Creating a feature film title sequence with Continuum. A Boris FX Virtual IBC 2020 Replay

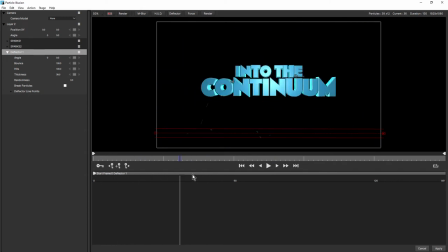[20:32]
So definitely check out tutorial two for more information on that. and also the download includes this emitter and also the Particle Illusion project file. All right, so I'm just gonna cancel that.
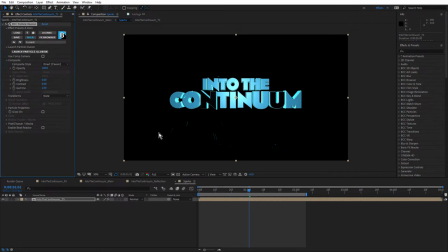[20:50]
Now, of course, these particles fall onto the seamless psych and of course we do have a reflection.
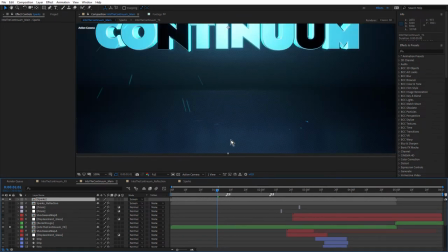[20:58]
So if the text is casting a reflection, then you'd expect the particles to cast a reflection.
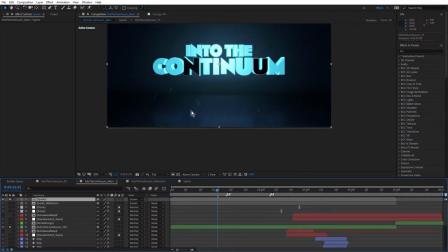[21:05]
And I wasn't able to use BCC reflection because it didn't allow me to cast the reflections correctly because it's not a 3D reflection. BCC reflection only gives me a 2D reflection.
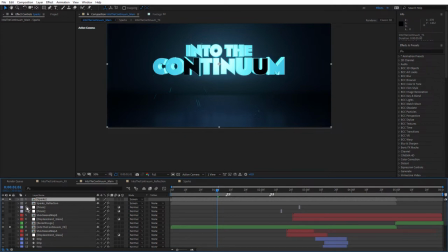[21:19]
So to fake that, I've actually used BCC directional blur. Let's just turn on the spark reflection. So this is just a duplicate of the sparks layer and I've used BCC directional blur just to add a little directional blurred version
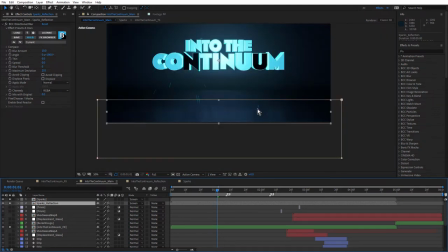[21:37]
underneath the sparks. If I'd have used something like BCC reflection,
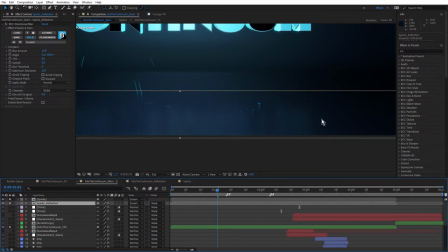[21:43]
I would have had a certain plane that would have been the reflection plane and the reflection wouldn't have sat under all of the particles. Some of them would be sitting away from the particles and I explain this in tutorial two.
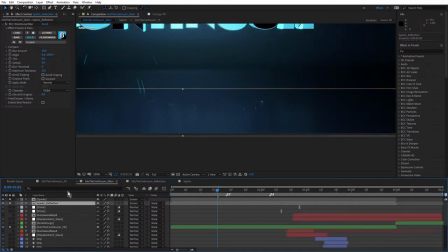[21:57]
But what a difference that makes when there's a little bit of reflection on there just to ground those particles.
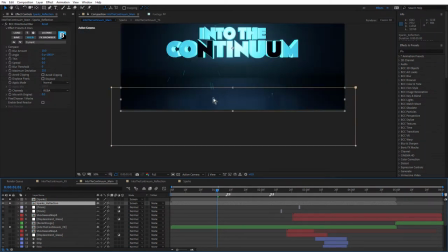[22:05]
So it really makes it feel as if the particles are bouncing off that seamless floor or seamless psych.
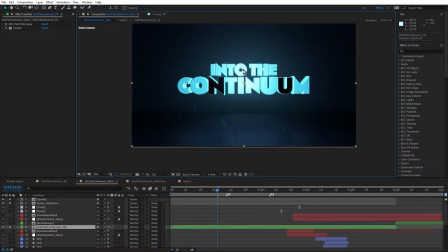[22:13]
And as far as the text itself, I've just used a little bit of BCC Fast Film Glow and some After Effects Curves, an old favorite,
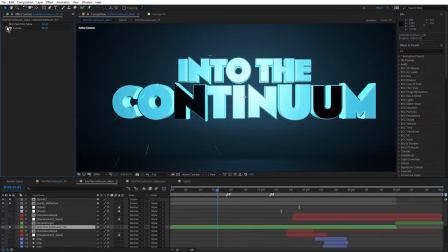[22:22]
just to enhance that a little bit. Very nice. So let's just come back to the project file again or the project window.
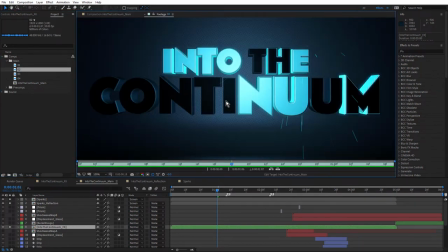[22:33]
And I'm just going to double click that again. And let's have a look at that again.
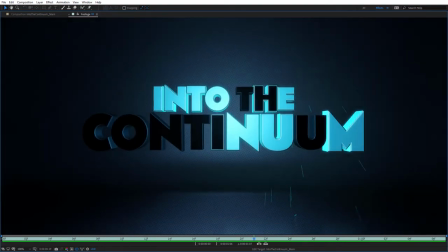So all in all, that's a really good result considering that that's not a raytraced 3D scene. And this particular version of the particles isn't 3D particles.
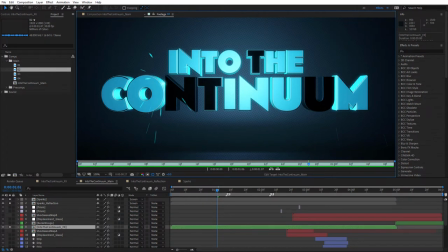[22:59]
Okay, so let's just close that one. And next let's take a look at the graphical treatment that I created. Just checking the clock, we've got about 15 minutes to go. So we've got to move fairly fast.
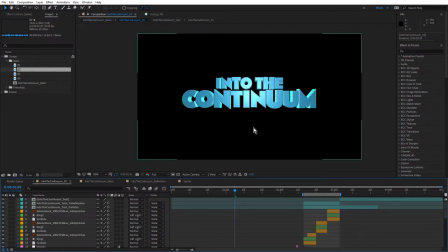[23:12]
Now the treatment or the graphical treatment is where all of these sort of into the Spider-Verse inspired looks were happening or are happening. And obviously there's a fair bit going on here, but as I mentioned, if you check out the title series,
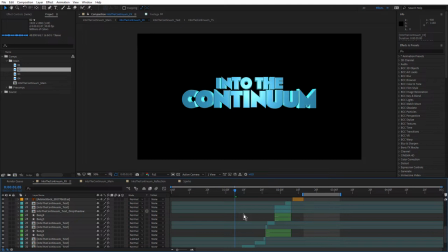[23:28]
or if you check out the five part series, this is covered in a lot more detail in tutorials three and four. So full tutorials on how I developed this treatment. So just moving through it fairly quickly, I might just look at this render first.
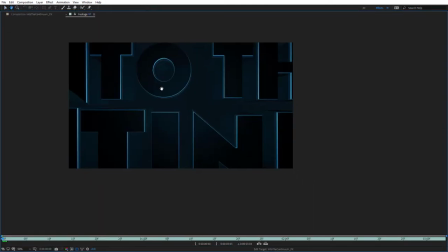[23:48]
Take a look at this render.
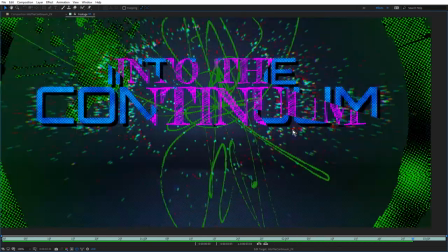[23:53]
So text flies in and then everything goes crazy. So I'm just going to roll that out and take a look. So at a certain point, we get all of this really nice graphical treatment.
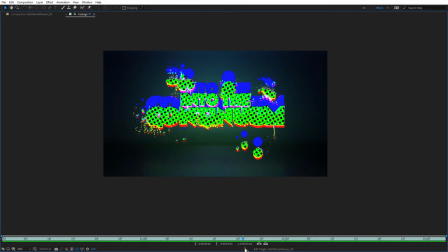[24:09]
So using shape layers, BCC halftone, Adobe Stock, a whole different range of BCC effects
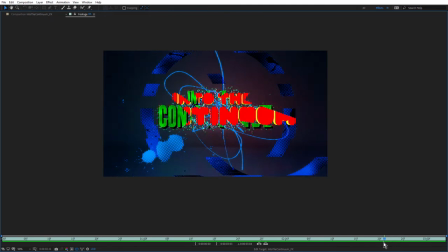[24:21]
and some more particle illusion particles.
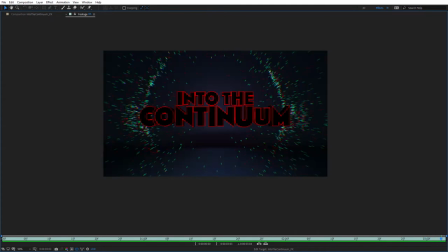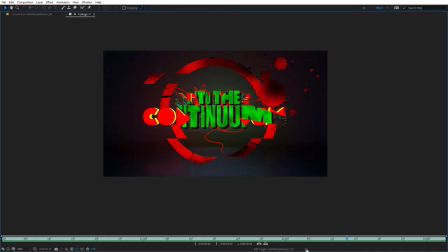[24:28]
So a lot going on and it took a little bit of time to create this, you know, I had to set keyframes and do previews and shift the keyframes and until I was happy with the look that I wanted or happy with the look that I got.